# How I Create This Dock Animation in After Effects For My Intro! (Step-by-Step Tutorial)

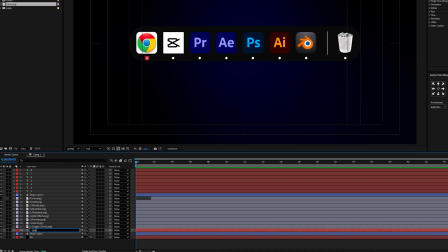(4:09)
First off, we're gonna move each layer for the dots that we created right below of the related logo.
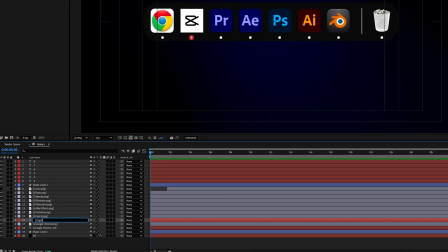(4:14)
Then I'm gonna rename the first text layer as Google Chrome Dots. And I'm gonna repeat the same steps for the other text layer.
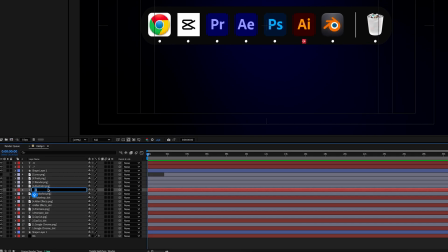(4:19)
Move them one by one right below the corresponding logos on the timeline. Also, make sure to change their names accordingly to keep the timeline organized.
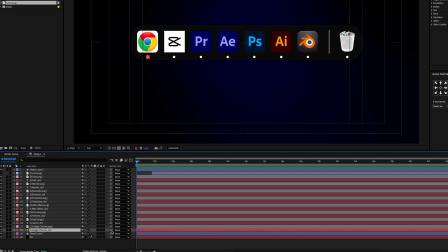(4:27)
This process makes our job much easier for the animation part. Next up, I'm gonna parent link the first dot to the related logo, which is Google Chrome.
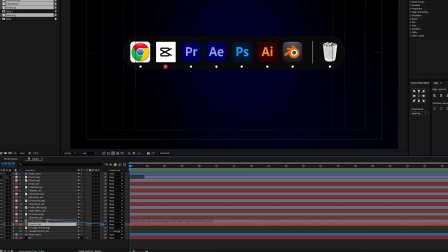(4:34)
By doing this, we won't need to add extra keyframes for these layers. And let's also change the label color. And I'll also repeat the same process for the other layers,
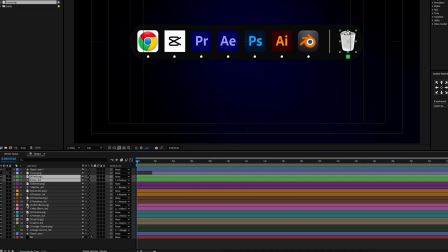(4:42)
basically parent each shape layer to the related logo and change their label color so we can easily manage all the layers on the timeline.
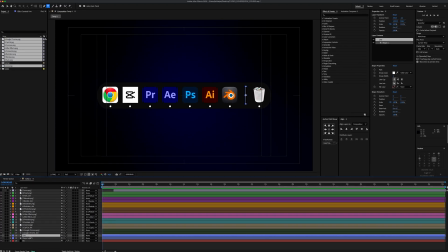(4:49)
Let's also rename this shape layer as a line and place it here. So let's go ahead and fix the CapCut logo's corners. Great. As you can see, it looks flat. And to fix this, I will add a rough edge effect, center the offset point on the logo,
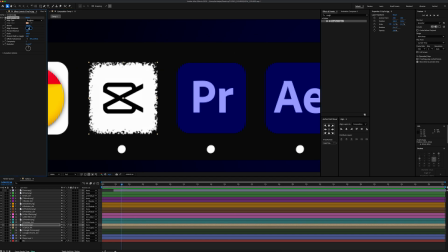(5:02)
set the border to 240, and edge sharpness to 10, and finally, fractal influence to 0.
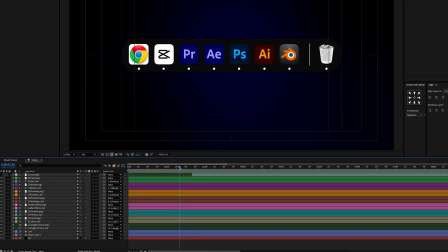(5:09)
Now let's zoom in on our timeline, move the playhead exactly to this frame, and select all the logos one by one, like so.
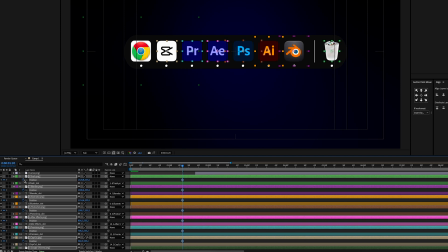(5:16)
Then I will open the position settings and add a keyframe right at the playhead. At this point, timing is crucial.
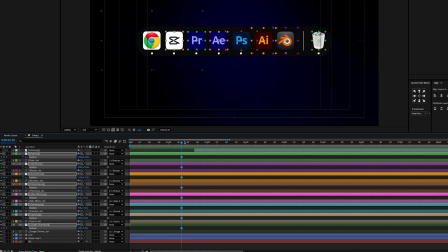(5:22)
If you wanna achieve the same results as me, I need your full attention. So let's grab the playhead and move it to the first frame.
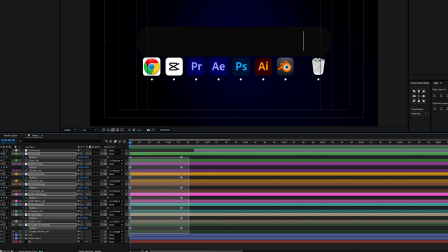(5:28)
Then drag all the logos down until they are outside of the dock bar. Then select all the keyframes and set them as easy is.
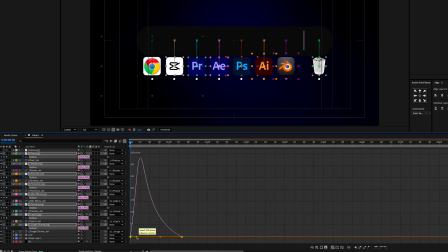(5:34)
Then we're gonna go to graph editor, and to make it smoother, I will adjust the graph like this. And once the positioning is done, here's the final result.
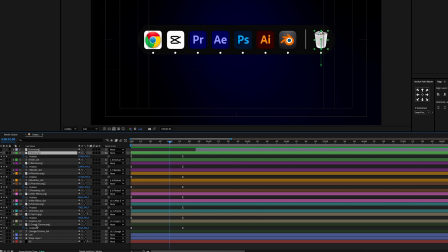(5:44)
So, let's move our playhead to the 1 second mark, select all the logos and dots, open the opacity settings and add an opacity keyframe.
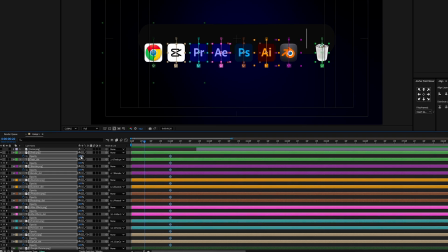(5:51)
Then, move the playhead to the 20th frame and set the opacity to 0. This way, it will look much smoother.
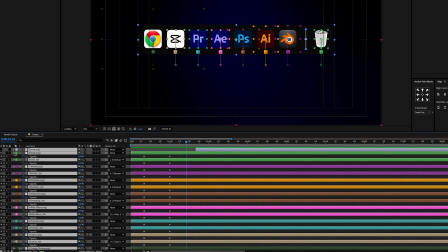(5:57)
Perfect. Now, let's close all the settings and select all the logos and dots on the timeline.
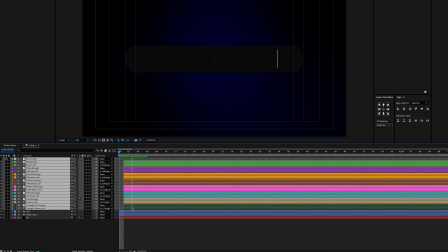(6:02)
Then, starting with the first logo, I'll give a 5-frame gap between each logo's position movement.
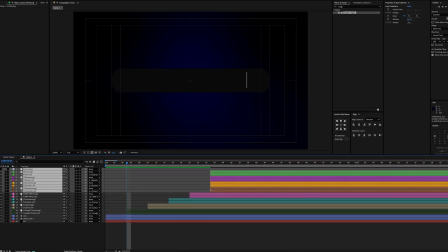(6:07)
This way, all the logos and dots we created will appear and position themselves on the bar one by one smoothly.
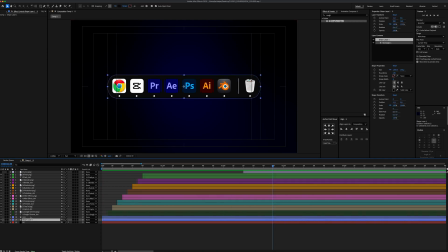(6:16)
Awesome. Now I'm gonna select the dark bar shape layer and the line shape layer on the timeline. Move the playhead here and add an opacity keyframe. Then move the playhead to frame 8 and set the opacity to 0. Once everything is done, here is the final result.
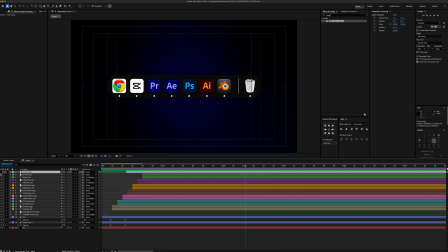(6:31)
Next up, we're gonna animate our mouse icon. Let's start by opening the visibility and set the scale to 15. Then I'm gonna place it a little bit down like this and move the playhead to the first frame and place the mouse icon outside of the scene. Let's add a position keyframe at the first frame and move the playhead here, and place the mouse icon around the Blender logo.
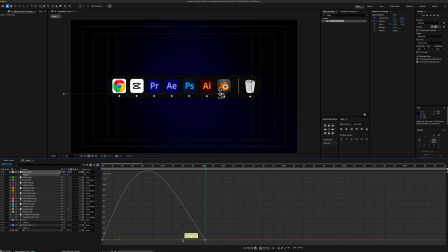(6:50)
Then we'll select the keyframes and convert them to easy ease. To make it smoother, let's open the graph editor and adjust the motion speed like so.
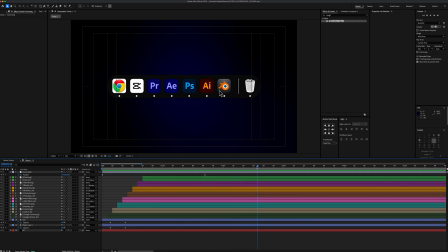(7:01)
And for the final movement, I'm gonna move the playhead here on the timeline and place the mouse icon on top of the After Effects logo. For the mouse clicking animation, let's get a little closer to the stage first,
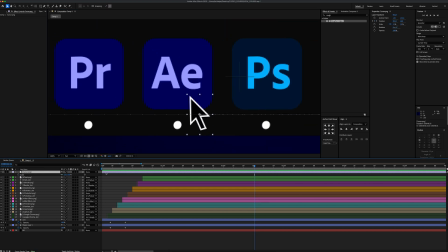(7:15)
and then I go back 3 frames from where the last position keyframe was and add a scale keyframe. Then move the playhead 3 frames forward again and set the scale to 13. Then 3 frames later, let's add another scale keyframe, and finally 3 frames later, set the scale back to 15.
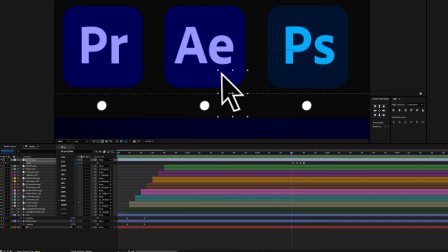(7:33)
Awesome. Now let's go ahead and create our jumping logo animation.
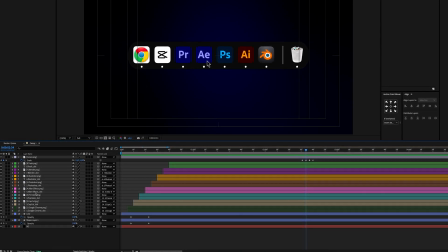(7:36)
If you remember, we parent linked the dots with the logos before, and to prevent the dot from jumping with the logo, we need to cut the text layer from here and cancel the parent link. Now let's add a position keyframe to After Effects logo when the mouse clicks it, and a couple of frames of later, set the position like this.
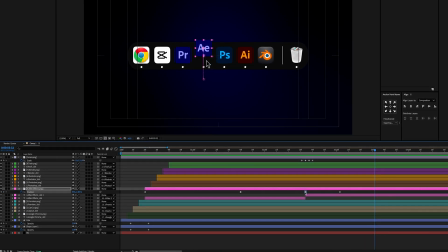(7:53)
Then I'm gonna move the playhead here and duplicate the first keyframe to move it back. Now as you can see, the jumping animation doesn't look like a jump.
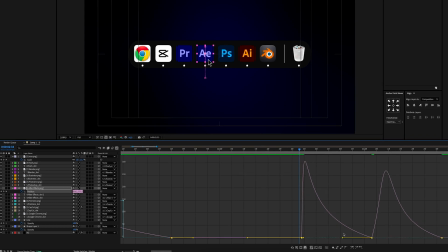(8:01)
And to fix this, I'm gonna open the graph editor and set the keyframe speed like this. And when it's done, the graph is gonna look like the letter M.
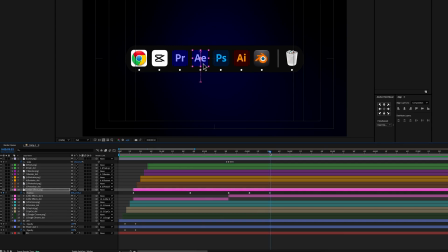(8:12)
So much better. So let's move on and select the last 2 keyframes and move the playhead here and duplicate them.
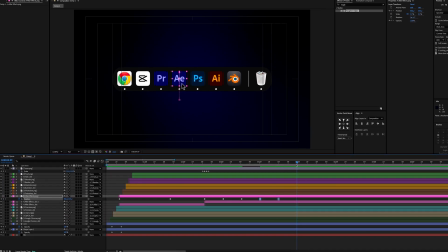(8:19)
After copying the last 2 keyframes 3 times for a total of 4 jumps,
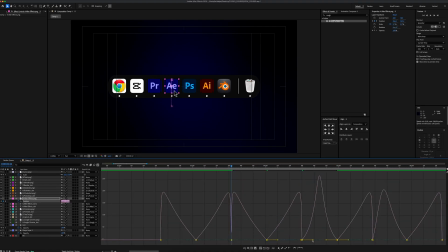(8:23)
we're gonna set the keyframe speeds in the graph editor until we get a perfectly good looking 4 letter M together. Once all the animations are done, here's the final result.
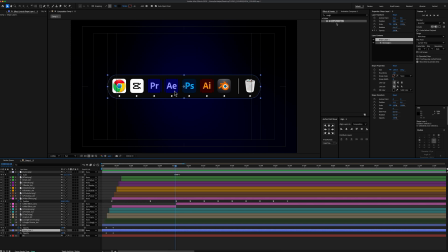(8:36)
Now to make this animation look like even better, we're gonna add a light sweep effect. So let's start with the main shape layer, which is our dark bar, and set the center point around here. Then set the sweep intensity to 0, adjust the width to 2000, edge intensity is 40, and edge thickness is 20.
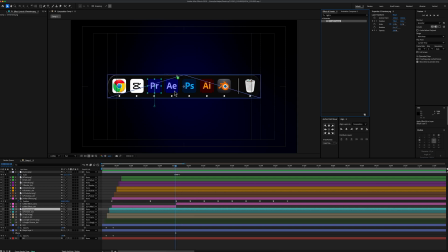(8:53)
Now let's go ahead and select the Premiere Pro logo and add the light sweep effects and center the point around here. Then we're gonna set the width to 600, sweep intensity is 36, edge intensity is 270, and finally, edge thickness is 20. And for the other corner of the logo, let's add one more light sweep effect and place the center point here.
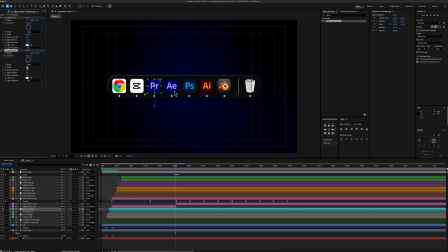(9:11)
Then set the direction to -150, width to 350, set the sweep intensity to 0, and edge intensity to 84. And finally, edge thickness to 20 as well. And I'm gonna apply the light sweep with almost the same settings for the After Effects, Photoshop, and Illustrator logos.
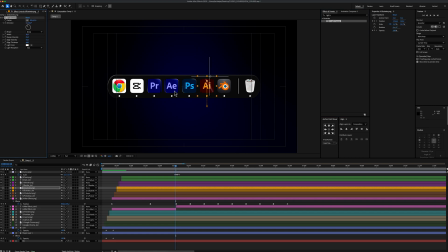(9:27)
To avoid boring you, I'm just speeding up this part. But by following the same steps, you can easily achieve the same settings. When it comes to Blender logo, to make it more darker, I'm gonna add a Lumetri color effect and set the black level to 115. By doing that,
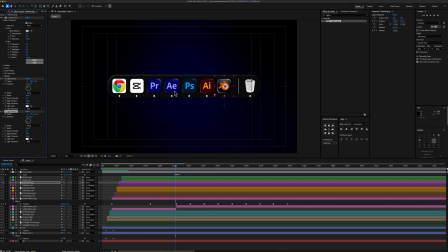(9:40)
we are now able to get the same results for the lightsaber effects, just like the other logos. And this is gonna make a small light effect on edge like this. Now, let's go ahead and add a deep glow effect to our layers. But if you don't have the deep glow plugin, no worries, because you can also use the default glow effect in After Effects.
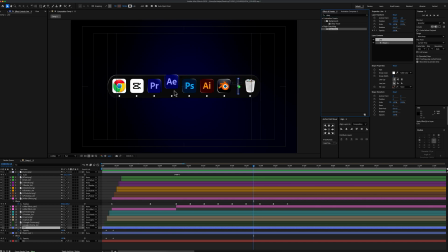(9:58)
I provided some example settings in the description, so you can easily get almost the same result. Let's start with the line shape layer and set the exposure to 0.1. Then I'm gonna copy it, select all the dots on the timeline and paste the deep glow effect onto them.
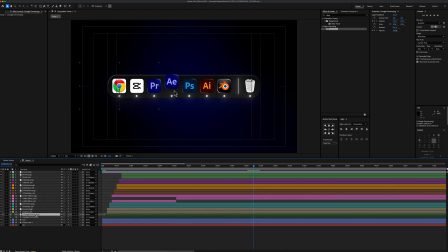(10:11)
Now it's time to add a glow effect for the logos. And let's start with the first one, which is Google Chrome. And set the glow radius to 100 and exposure to 0.1. For the CapCut logo, I'm just gonna add a Lumetri color effect, set the white level to -16 and black level to 150.
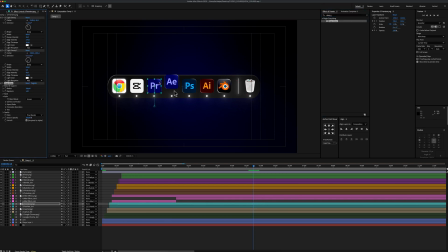(10:26)
For the Premiere logo, let's add a deep glow effect by setting the radius to 260 and the exposure to 0.1. And I'm just gonna copy the glow effect and paste it onto After Effects, Photoshop and Illustrator logos to make the process faster.
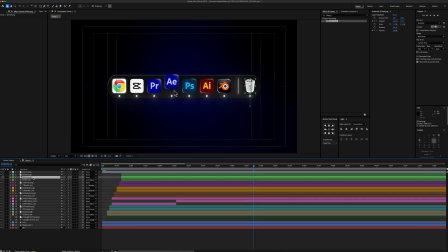(10:39)
Next up, we're gonna select the trash bin icon and duplicate it. Then apply the deep glow effect to the duplicated one by adjusting exposure to 0.1. And finally, we're gonna adjust it for the mouse icon as well, setting the radius to 1000 and the exposure to 0.6.
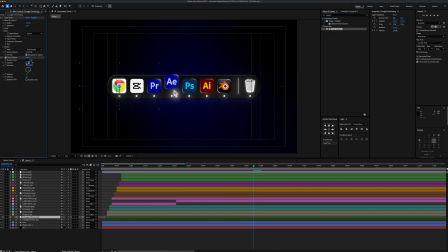(10:54)
So let's go ahead and also add a drop shadow effect for the first logo, set the opacity to 40%, distance to 150 and softness to 500. Then copy the drop shadow effect, select all the remaining logos on the timeline and paste it onto them.
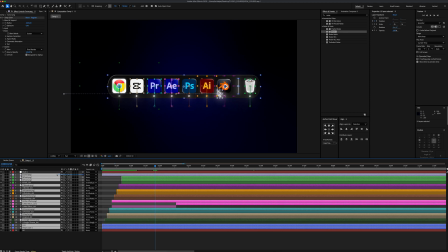(11:08)
We're also gonna create a new null object and parent all the layers onto it. Then add a skill keyframe at the first frame and about 8 seconds later set it to 110.
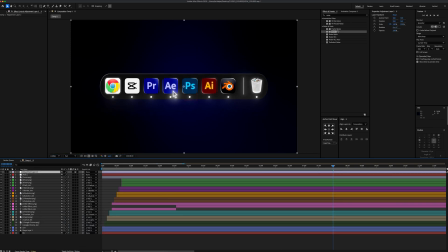(11:17)
By doing that, it will look more dynamic as well. And finally, I'll also add an adjustment layer and add a noise effect by setting it to 10 so it will look more cinematic.
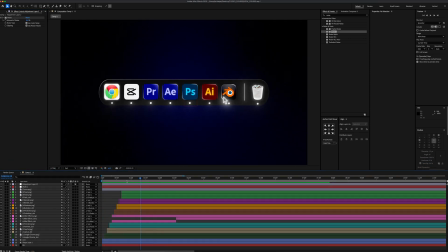(11:26)
And that's it, the duck animation is done. Feel free to tweak the settings and make your own. Thanks for watching guys, and see you in the next one.